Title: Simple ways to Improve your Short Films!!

Is it gear? Experience? Passion? What's the key to starting a film and getting better?
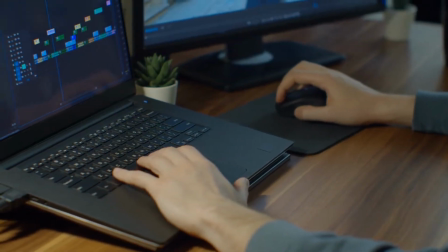(0:08)
I'll let you in on a few secrets to filmmaking, along with a few behind the scenes.
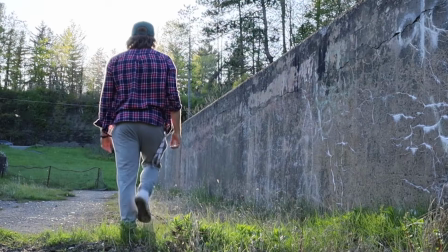(0:13)
We all may have been there at one point, or you want to make something, and then you think, there's nothing interesting around.
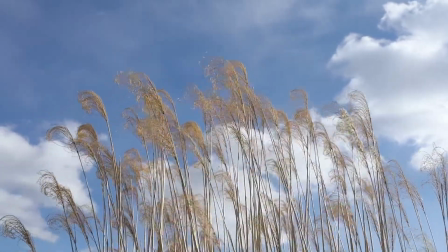(0:20)
Start to think differently. Look at things with a fresh perspective, differently than you normally would.
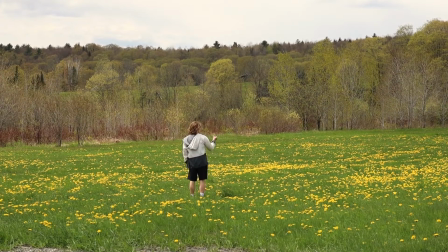(0:26)
When you spend some time allowing yourself to get creative it gives you the ability to look at ordinary things and make things extraordinary. Make things boring seem interesting. The key is to think what if?
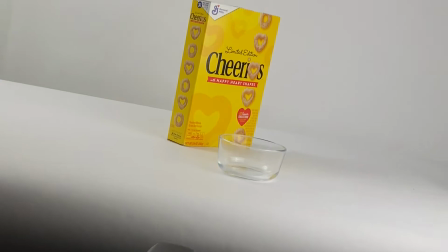(0:40)
It's an incredible question because you as a filmmaker have to find out what it is you
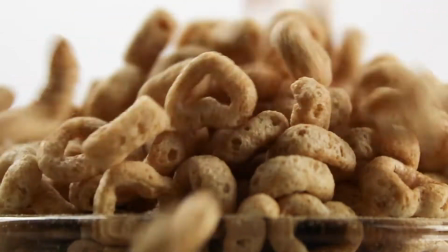(0:44)
want to create because it's unknown to all and you have to put the pieces together in the editing room.
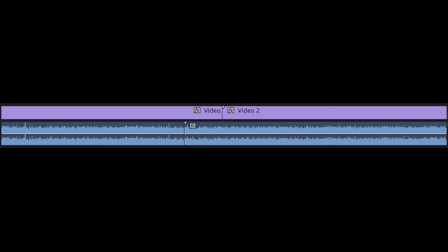(0:50)
Here's an example. J and L cuts are very crucial whenever you have dialogue.
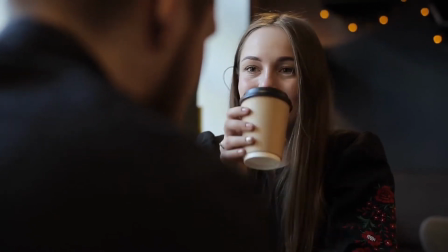(0:57)
These type of cuts allow the viewer to realize what may happen next as a cue.
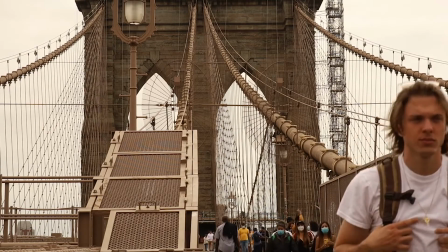(1:04)
Here's a few things that might help you improve along your filmmaking journey. Use lighting to your advantage.
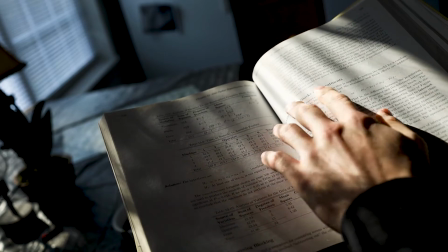(1:13)
An easy way to show depth in an image is to place the camera farther back than you normally would.
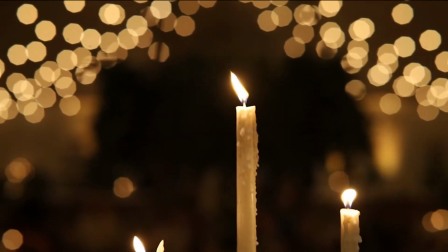(1:18)
Place things in the foreground also, it gives you depth. You You may think you need all these beautiful lenses, cameras, and lights, but that's not always the truth.
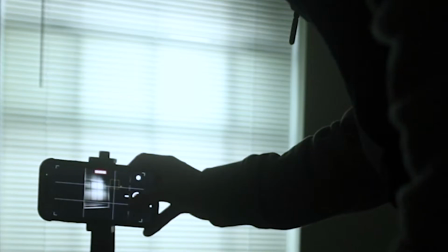(1:27)
If you truly love and care about what you create, don't let the gear stop you. This last shot you just saw actually was filmed on an iPhone.
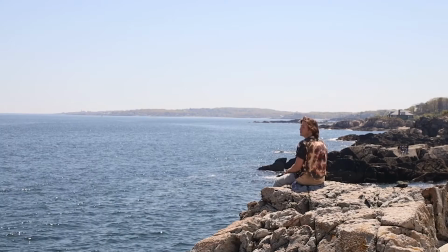(1:36)
Crazy right? Keep in mind how crucial the rule of thirds and symmetry are.
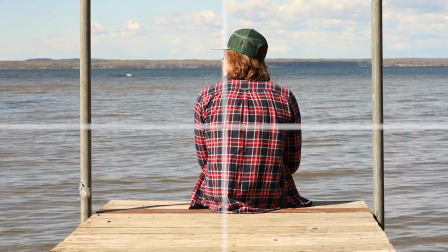(1:42)
Implementing these two things will help drastically and make it more visually appealing to the eye.
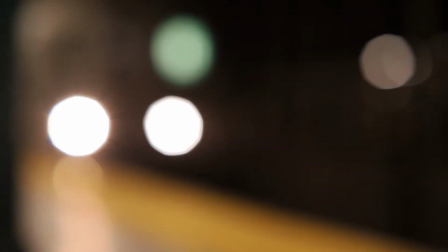(1:48)
Get excited. Run with your ideas, don't let anything hold you back.
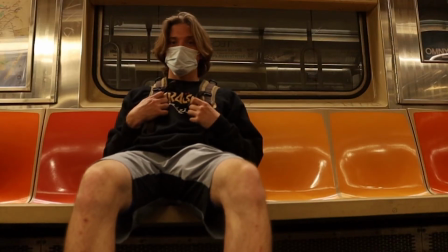(1:53)
Grab your friends, or even just yourself and a tripod, because sometimes you are your best actor.
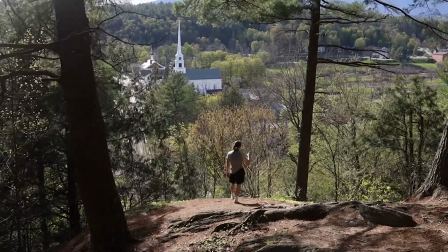(1:59)
Making people feel something is a delight. Whether people enjoy what you create, at least you still created it.
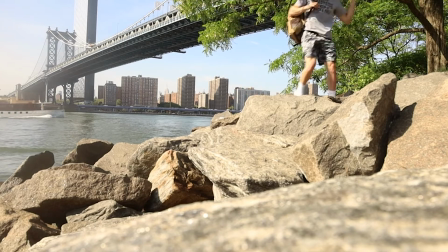(2:05)
Enjoy going out and shooting with no intent, just because you enjoy and love it. It doesn't have to be incredible, as long as you created something.
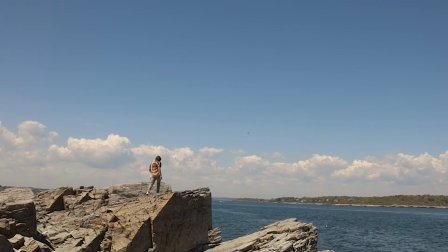(2:14)
So get up, get out there, make your short film, and get creative.